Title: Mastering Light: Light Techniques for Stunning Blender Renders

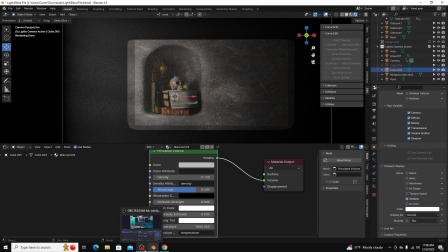[4:10]
I typically keep the options below that the same, but I do sometimes change the color, depending on what I'm trying to go for.
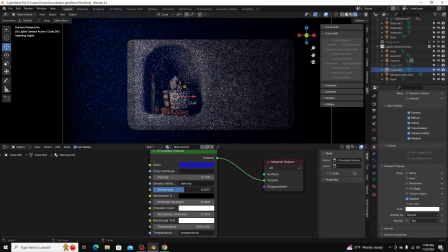[4:17]
You can see what it does, and I'll lower the attribute I can't say, just so we can see it a little bit better.
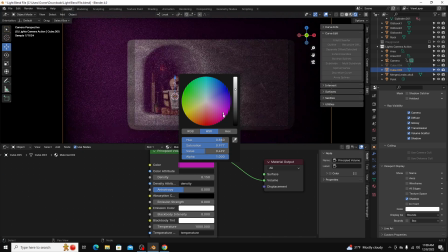[4:24]
You see it's essentially just changing the fog to a tint of your choosing. Now I'll change this depending on, for instance, if I wanted a sun ray coming through, I might want it to be a little bit warmer and bring it to these tones over here, but it's up to you.
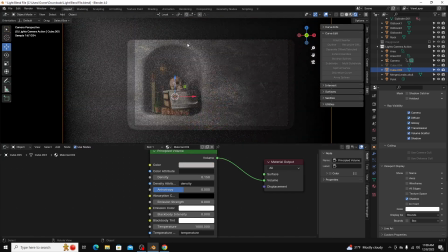[4:38]
If you're just doing fog, keeping it at its base, gray color might be a good option. For this particular scene, the problem I'm facing is that it's covering the entire thing, which kind of makes it a little bit too muddy for my taste. And so I'm going to actually change the cube that I'm using.
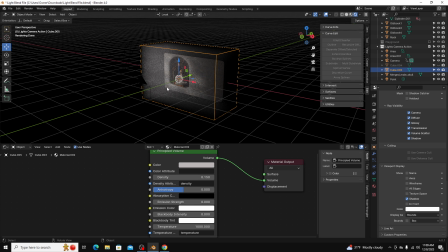[4:56]
I'm basically just going to edit it so that the volumetrics are simulating the light coming out of a window.
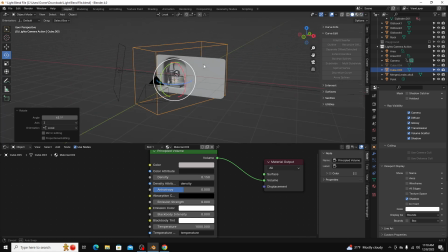[5:03]
So if I move this, kind of align it up with my light source.
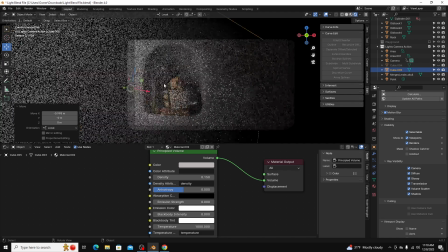[5:07]
See how that works. So you can see it's acting differently.
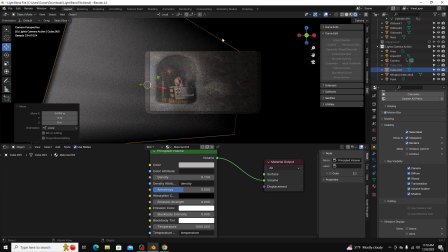[5:11]
The volume is basically only hitting this left side of the composition, and this right side almost has no volume at all.
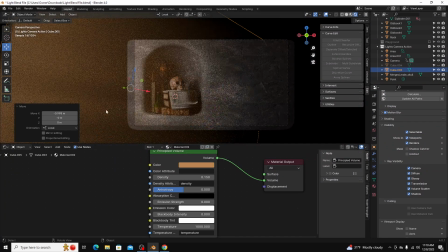[5:21]
And if I just kind of made this a little bit warmer, maybe pinkish in a way, you could see that it has just that subtle amount of particles, fake particles in the air, to where your brain kind of adds more weight to the light source.
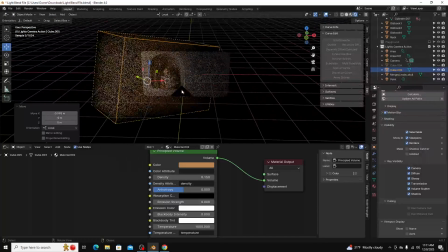[5:34]
And so right now it's just, I'm not using a window or anything, it's just an area light,
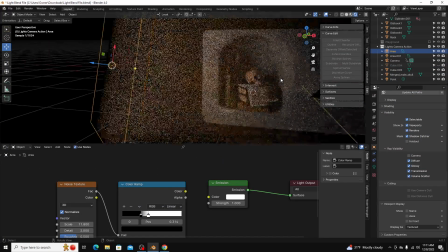[5:39]
but because the area light is going through fog, it feels like there's a ray of sunshine beaming in on my still life here.
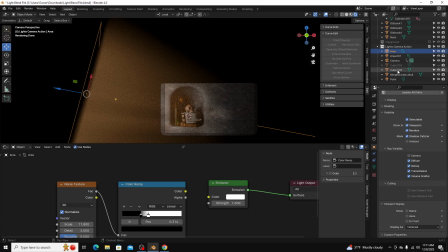[5:47]
Before I did this video, I actually played around with it a little bit more.
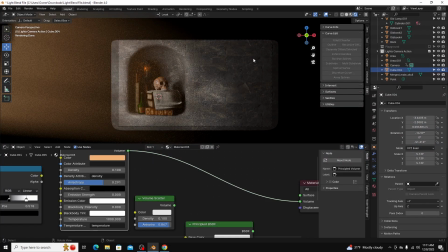[5:52]
This is kind of the output I came to. Sometimes when you're muddied in playing with volumetrics, you forget what it looked like before.
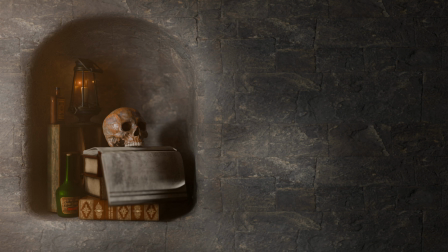[6:01]
This is what my scene looks like without volumetrics, and then this is what it looks like when I've added kind of my beam of light volumetrics to my scene.
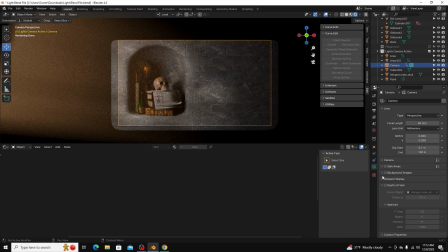[6:10]
Number two is depth of field. A depth of field is actually an imperfection with cameras. It essentially is the blurriness you see in images, whether in the background or in the foreground. And it happens when the light that comes into a camera's aperture and lens,
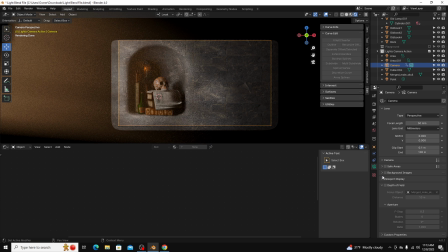[6:26]
when it focuses into the image plane, it isn't able to keep the entire frame in focus. Now that varies a little bit depending on what your f-stop is. But it's an imperfection that you find in cameras, but it's something that has been around for so long that we almost made it a sacred
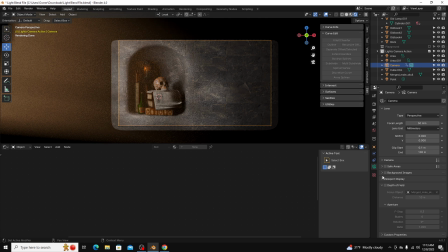[6:44]
imperfection where you use depth of field in order to further storytelling, to push a composition further. And because of that, Blender existing in a vacuum doesn't need to have depth of field.
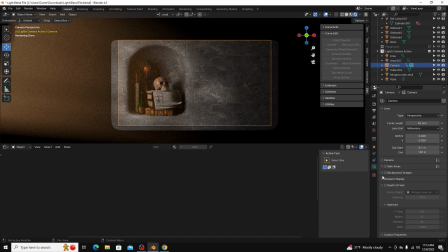[6:56]
It's there as an option in order to have that same capability of storytelling. So in order to add depth of field to a render, It's really, really simple. All you have to do is you come to camera, you scroll down past the lens, you have your focal length, and you have depth of fields.
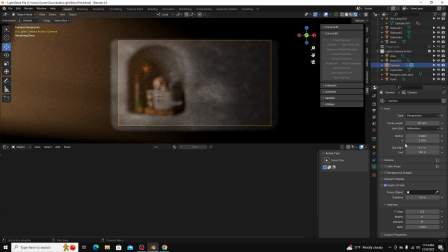[7:12]
Now, automatically, see right here, my entire frame's blurred out. You have three options that you want to take into account when you're using depth of field. You have the focus object, which is essentially an automatic way to use depth of field.
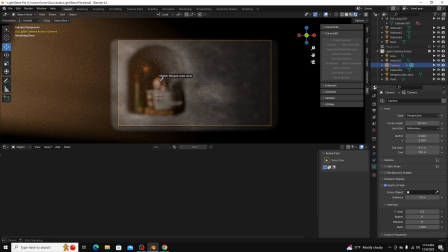[7:26]
I can just say, okay, I want my school to be in focus, and then I don't care what else is in focus. The other option is distance. So you can see as you change the distance, the blurriness alters.
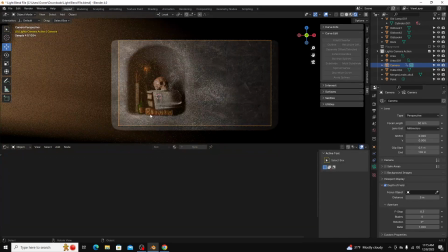[7:40]
And so if I wanted to kind of sit here and see what level of blurriness I wanted all of my objects to be in, I could play with that. The third option doesn't have to do with blur distance, but it has to do with your aperture.
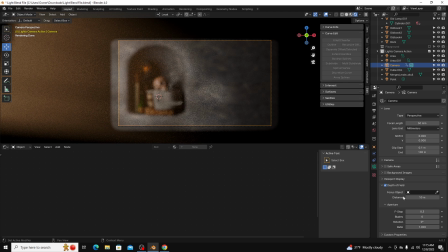[7:53]
Now the aperture is basically how much light your camera lets in. And so the smaller the number, the bigger the hole in your lens, and it means the shallower the depth of field, meaning the more space in your scene is going to be blurry.
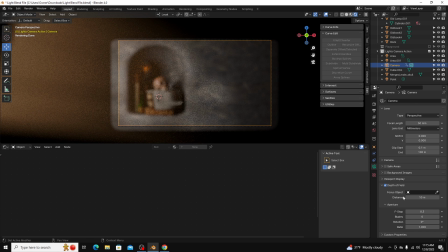[8:07]
The higher the number, the higher the f-stop means the smaller the hole in your lens is, and that means less of your scene is going to be blurry. Right now, my f-stop is set at 0.3.